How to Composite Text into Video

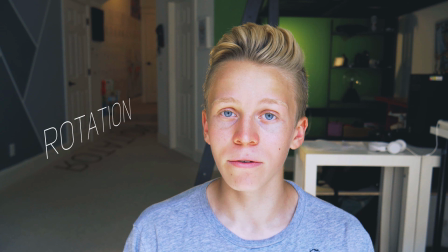(4:08)
Not a drop shadow, but duplicating the layer and making it into a shadow.
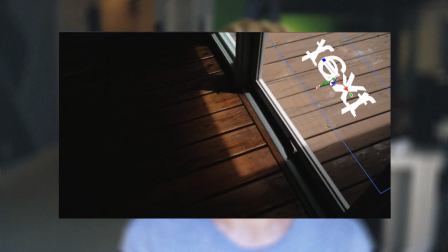(4:13)
To create a fake shadow, duplicate your text and rotate it into the position that a shadow would be in that scene.
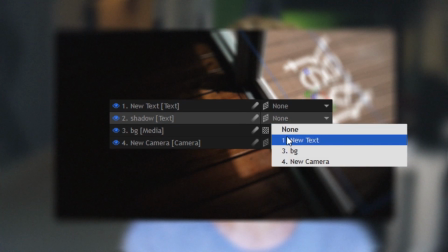(4:21)
Then parent it to the text so that they move together.
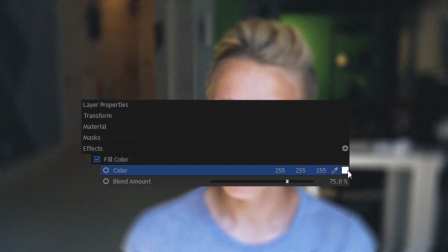(4:24)
Now use a fill color effect to make that shadow layer completely black, then blur it out and reduce the opacity. Now you have a realistic shadow that fits into the scene and moves with the text. Next, let's blur the text based on where it is in the shot.
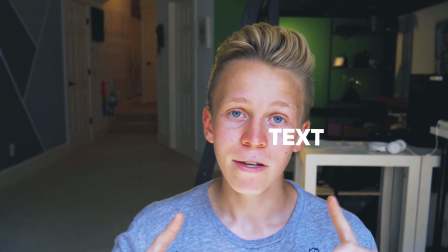(4:39)
For example, if the text is attached to my face, since my face is in focus in this shot,
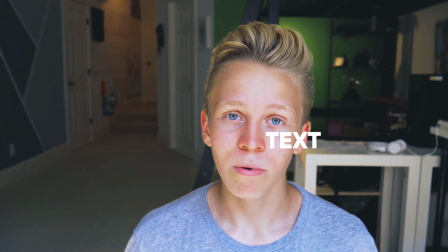(4:45)
then the text can be completely in focus because that's realistic.
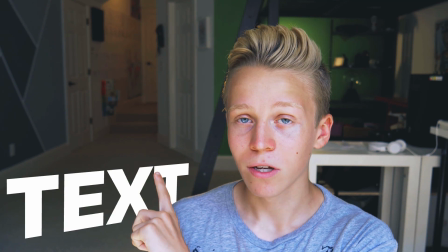(4:49)
However, if the text was in the background of this shot, you can see that the background is slightly blurry.
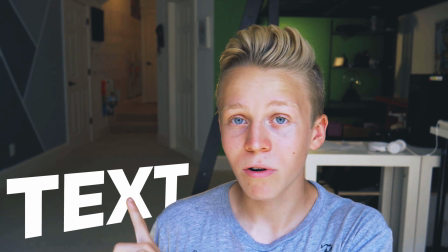(4:56)
So if we just add in the text completely without any blurring, it looks a little bit weird, but if we give it a slight blur, then it fits into the scene.
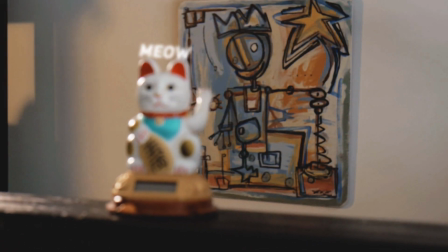(5:04)
Next, just make sure to animate the text to blur more or blur less if the shot changes focus.
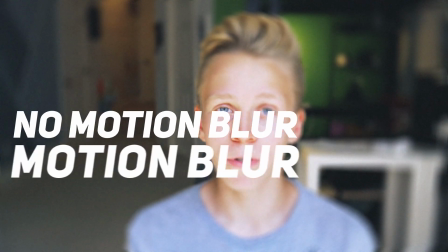(5:11)
Finally, remember to always add motion blur if your text is moving. Anyway, that is it for today's video. Those were 7 ways to realistically composite text into a shot. I hope that you enjoyed it, and if you did, please feel free to leave a like or subscribe to my channel, because I upload new filmmaking tutorials every Saturday and new vlogs every Wednesday. Keep creating awesome things. See you in the next one. Bye.